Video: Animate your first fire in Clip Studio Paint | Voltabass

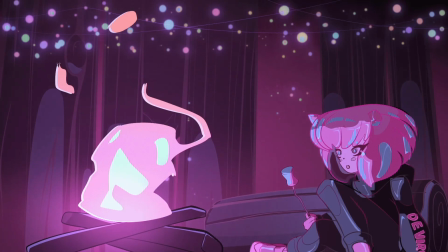Hi everybody, on this video I'll show you a simple way on how to create this scene with the tools available in Clip Studio Paint.
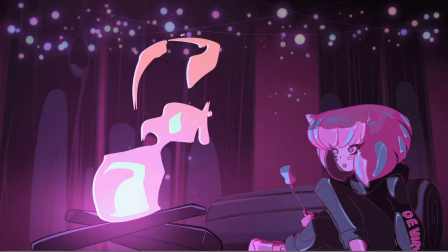Let's begin.
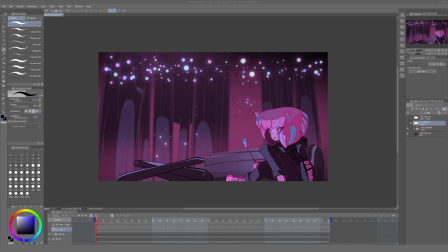We want to create a fire animation for the scene, and a simple way to do it is setting on a layer with a circle as a guide.
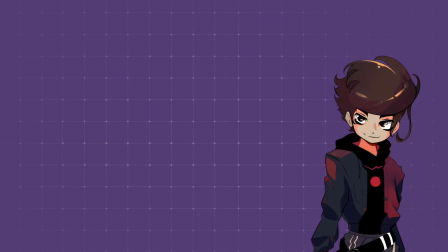One of the ways we can draw a fire is imagine a circle slowly ascending from the base of the fire, expanding in the middle and then shrinking at the end. This will give us the inertia and the rhythm we are looking for.
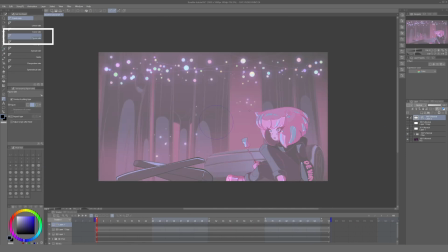So the first thing we need to do is to create a circle with a figure ruler, and we need to enable the keyframes for this layer.
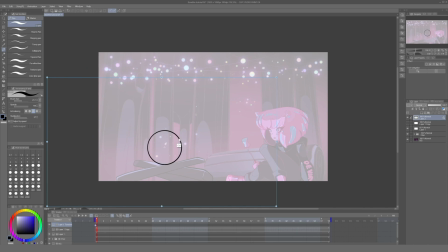Now, just as we saw in this example, we will set up the circle slowly ascending from the base of the fire. Then it will be expanding on the middle and shrinking at the end. For this cycle, we will use 24 frames in total.
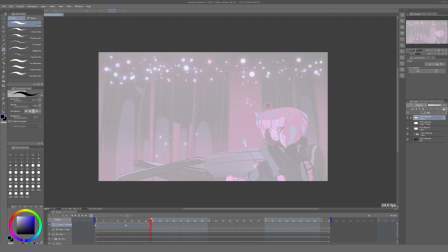This circle will just be used as a reference, so we can just copy this layer and repeat it over and over across the timeline. Now that we have all of this set up, we can create an animation folder and start drawing our keyframes.
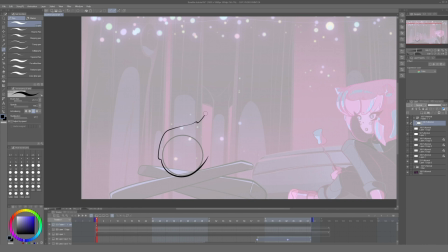So for the first frame, we should try to stay as close as possible to the circle. But just remember that the fire should match the height of the last circle of the frames we just set up.
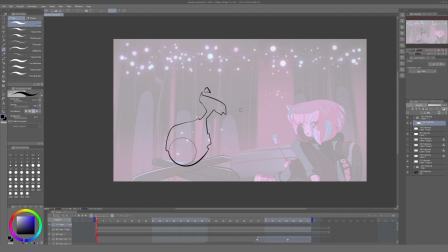To check that, you can move forward in the timeline and make sure the frame covers that whole range of movement.
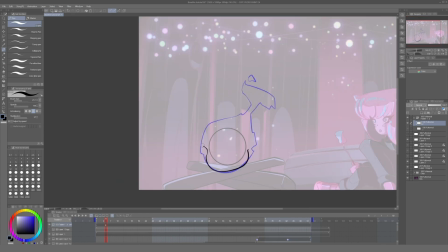After that, we can just proceed to the second keyframe, and we make small changes to the silhouette of the fire.
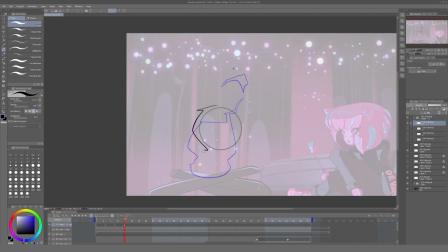Fire has the advantage that the shape doesn't have to be 100% consistent, but we should follow the general shape and not make changes that are too abrupt, or you will notice it in the final animation.
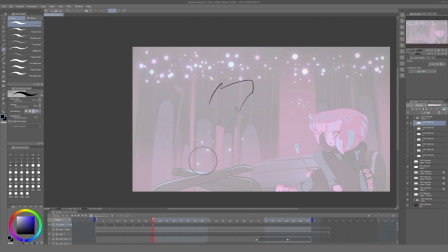Now, for every subsequent frame, we try to do the same. We try to follow the circle,
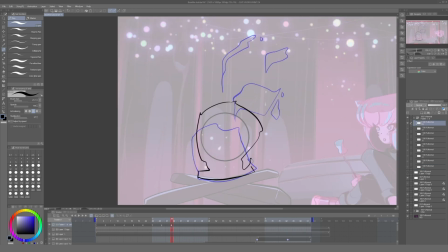but also keeping into account that as the circle ascends and gets farther away from the base of the fire
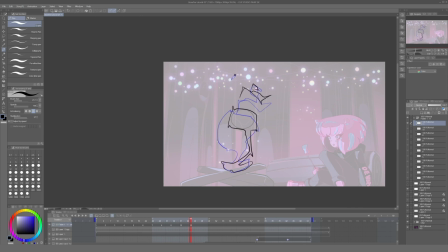itself will start to separate and break from it. So the middle area will start to shrink as this happens.
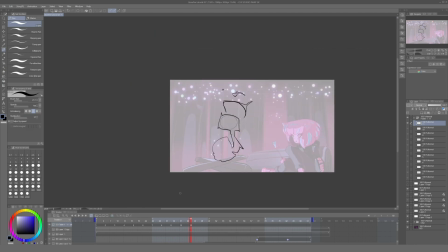However, the base never shrinks. It is anchored to the ground. And once the fire at the top has separated,
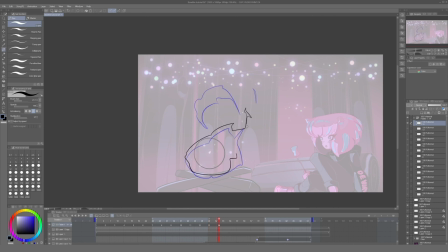we can start drawing that piece of the fire shrinking and zigzagging as it fails to keep this integrity. And now we can press play and see how it looks.
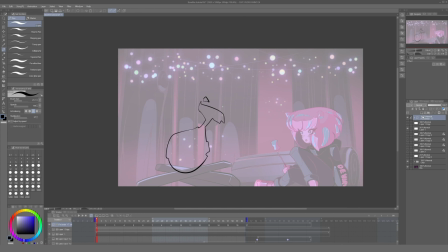To add more detail to this animation, we can create a second animation folder for the middle zone of the flame.
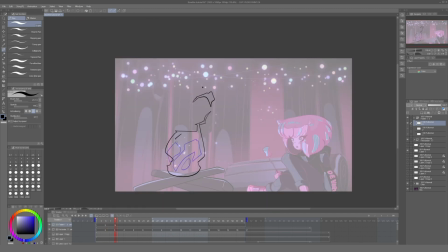This one can be a bit more erratic than the general animation of the main frame. However, we also need to keep into account that the changes of the general geometry,
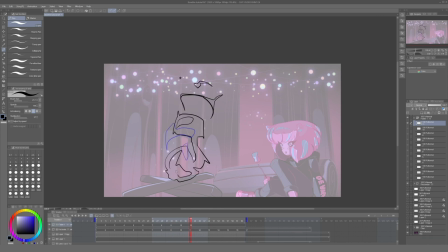in which some areas of the flames are dragged upwards and are broken apart. And after finishing drawing all these frames, this is how it looks. However, the animation we have is slightly slow and low frame rate.
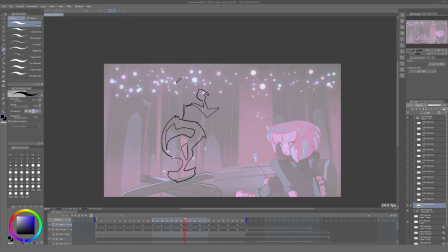That's good depending on the stylistic choice you make, but for this time we will just draw the in-betweens for each keyframe,
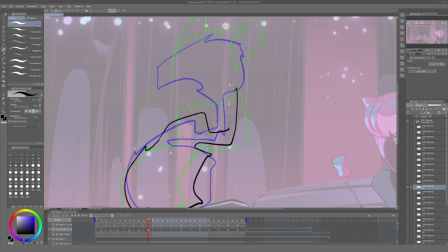tying up every frame into a more fluid animation.
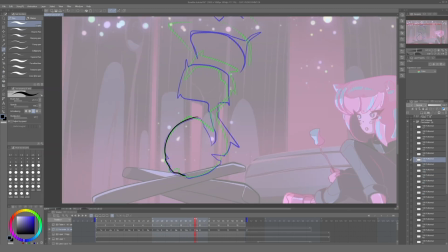And remember to enable the setting for the onion skins to be able to see your previous and next frames at every point in your timeline.
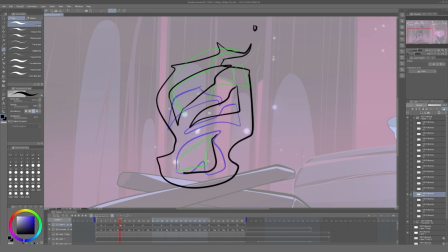And also, we'll do this for the secondary animation of the center of the flame.
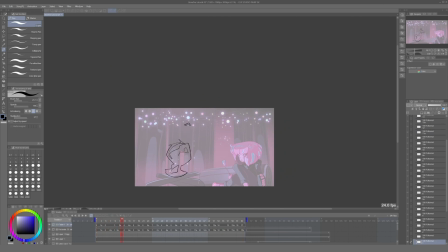And now this is how our final animation looks. It is a little bit more fluid and smooth. And the next thing we need to do is to add color to these frames. But we only have line work,
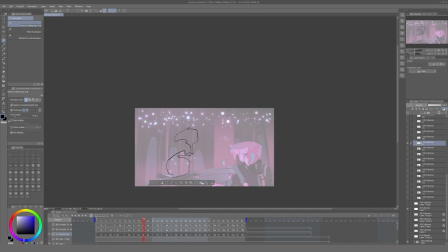so we need to use the bucket tool and fill every frame with a solid color to be able to colorize it afterwards.
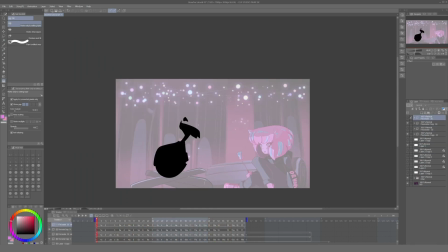And we do the same for the secondary animation. Now we proceed to create a new layer on top of the animation folder. We need to clip it and add color.
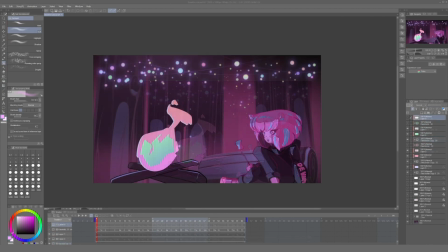For this I use a gradient, and afterwards I use the airbrush and create a layer on top of everything, set it to add glow, and paint it on top of the fire. This will give us that effect of the fire casting light.
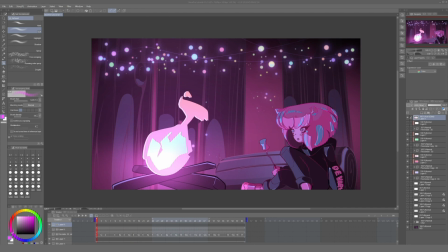But even with that, the scene looks a little bit flat. A thing we can do is make the light casting of the character change with the passing of time. I already have this layer set up on top of the character that gives this effect of those areas being illuminated directly by the fire.
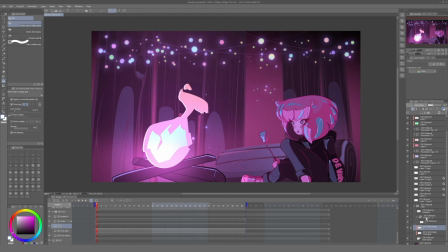So we use that layer and put it on an animation folder and copy it every 3 frames. What we can do is adjust the thickness of each layer to create the effect we are looking for. So we go to filter,
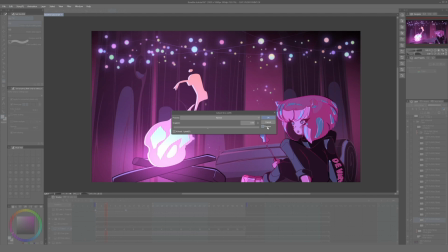correct line, adjust line width, and here we can thicken or thin each layer depending on the position of the fire.
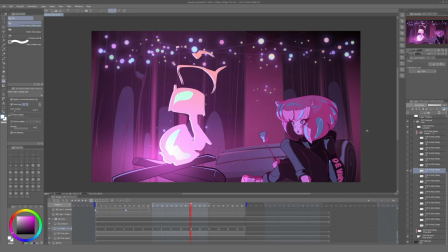We do this for every frame on the timeline.
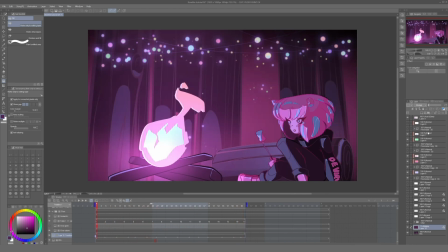The last thing we can do to enhance the composition is to change the opacity of the background.
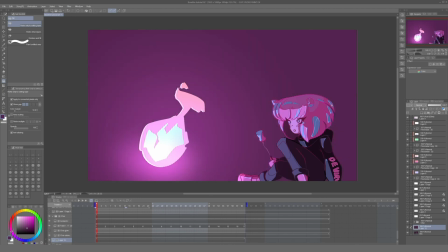For this we can create a layer on top of the background, set it to multiply, and paint with a similar tone to the general scene.
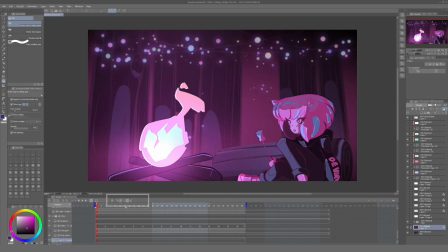Now we can enable the keyframe for this layer and change the opacity a couple of times across the timeline.
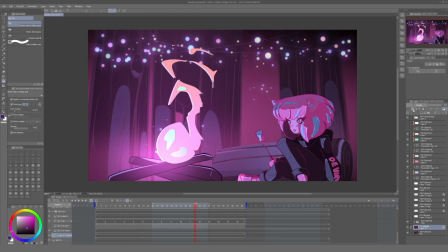This will make the scene go from light to dark at the rhythm we choose.
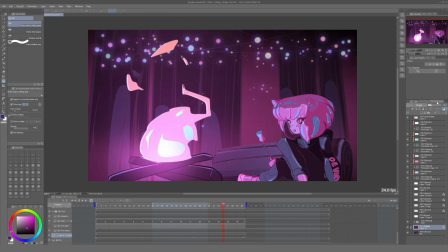And this is how our finalized scene looks.
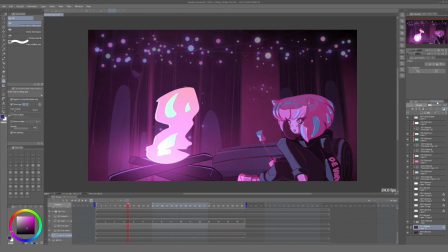You can do this with animated characters, different scenes, and cameras as well.
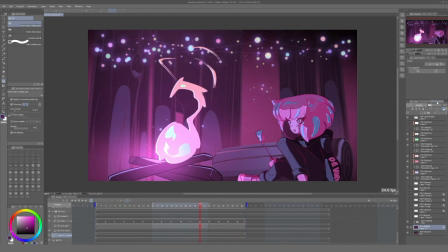You can even blur every frame of the animation folder of the fire to create an effect of a blurred foreground or even an explosion.
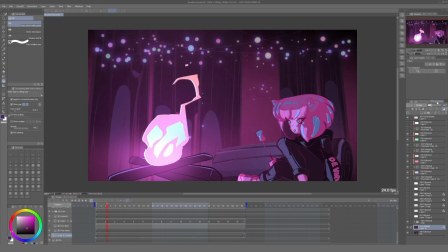It all depends on your composition needs. Just build upon this. And that's it. I hope you all found this useful. You can check my animations on YouTube, Twitter, and Instagram.
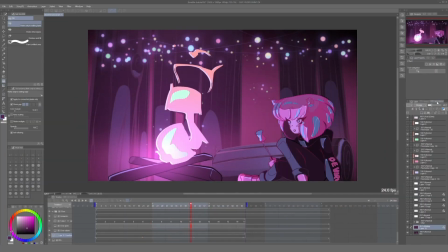I'll see you all in the next tutorial. Goodbye.